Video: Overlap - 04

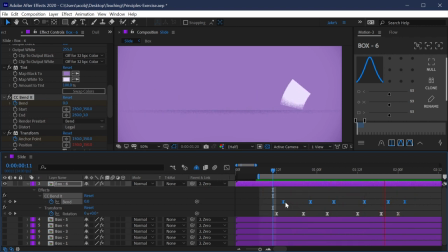I need to finesse my curves a little bit, but now that bend is overlapped on top of that rotation, so it's not happening all at once. So it rotates back and then it bends,
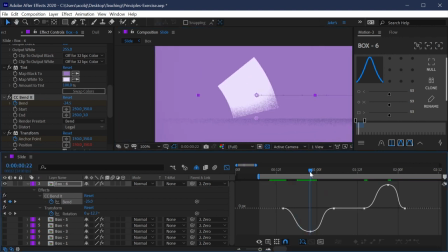and you can see that the box is actually starting to rotate forward a little bit before the bend is completely all the way bent back. So I think what I want to do to make this a little bit more interesting is take off the easing on this keyframe right here. Just drag that out so it kind of slaps down the same way that the rotation value does.
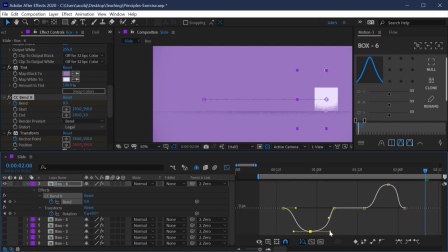Okay, and then maybe ease this out even more. All right, and then we'll do kind of a similar thing on this end. It can start bending a lot more quickly and get to that extreme value a lot quicker,
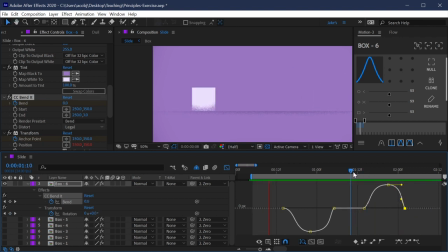and then kind of just slap back down on this end. Maybe I'll back that off a little bit and bring this down just a little bit. All right, we're getting there. Now I want to bring up all of my keyframes. So I'll just press U to collapse and U again to bring up the keyframes.
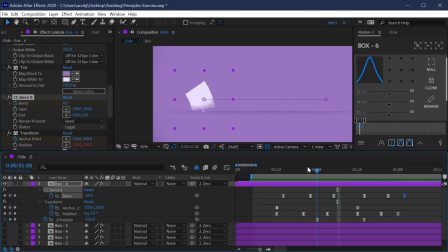And I think we can have this motion in the middle happen even quicker. So these keyframes here are the second half of my animation. So I'm just going to grab them and bring them back maybe 3 or 4 frames. So Option or Alt and the left arrow key 1, 2, 3, 4 times, and we'll play that back.
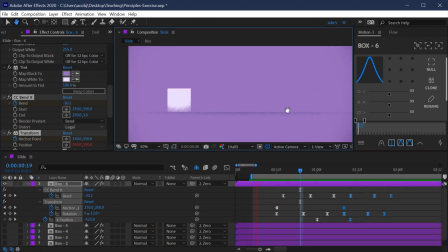Yeah, that's a lot zippier of an motion. I like that. So it speeds across, and that's going to allow us to have a snappier follow through and overlap at the end here. So I think that's happening just a little too slow and just a little too softly.
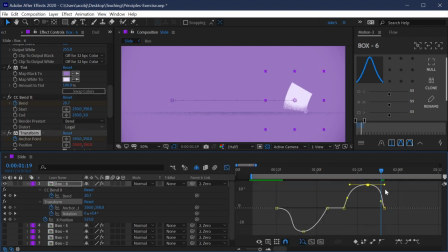So let's go into our rotation keyframes and really crank this one out, bring this one all the way up so it smacks down on the ground. And we're actually going to give a little bit more life to this with our bend, adding a couple more keyframes.
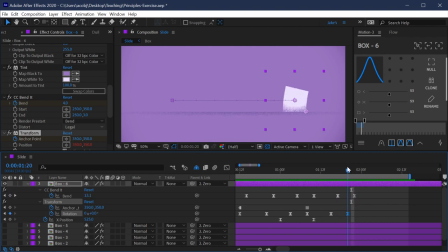So instead of just returning to its square shape very softly here, we're going to have it go in the opposite direction. We're going to bend it back, maybe a value of 15, and then go forward a couple frames and make this a value of, say, 5, and then go forward a couple more frames and set this down to 0.
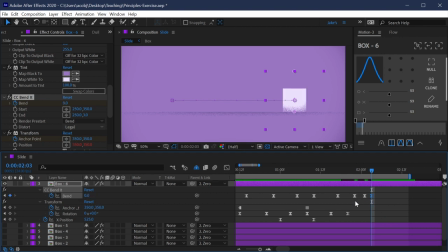You can also call what I just did an overshoot, and that's something I teach in my Animating with Ease class, and it's basically just going beyond the resting value, which is also follow through. But then on the way back, it doesn't go to the resting value, it overshoots back in the opposite direction,
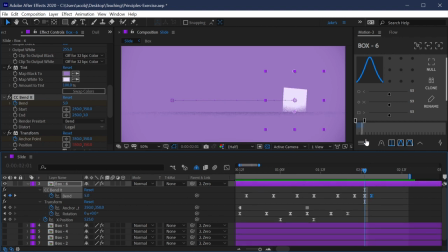and then again, slightly less in the opposite direction before finally coming to rest. So this overshoot animation that we've created is giving the follow through some decay and a little bit more wobbliness, a little more jiggliness, and it makes it a lot more playful.
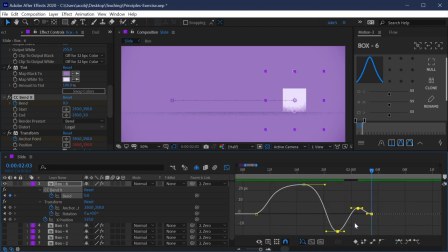So I know that I need to modify these curves, so I'm going to select them, ease them, and then just modify their curves a little bit. I know coming out of this extreme value, I want it to kind of hug that keyframe,
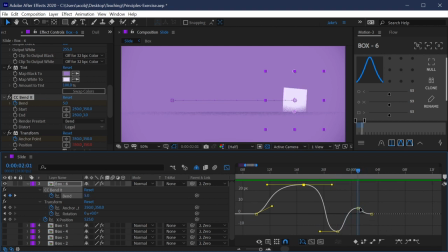but then go into the next one and then jiggle back and forth pretty quickly. So I'm going to make these ones a little bit more extreme. So let's play that back. There we go, that looks really nice. So it's just a lot more jiggly, and it's basically showcasing that conservation of motion, right? With that tip up and slap back down.
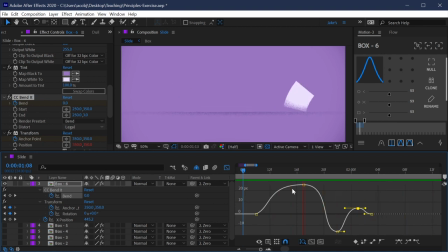Because we're overlapping the top of the square, we're using that animation principle, it's giving a lot more life to the motion that we're creating.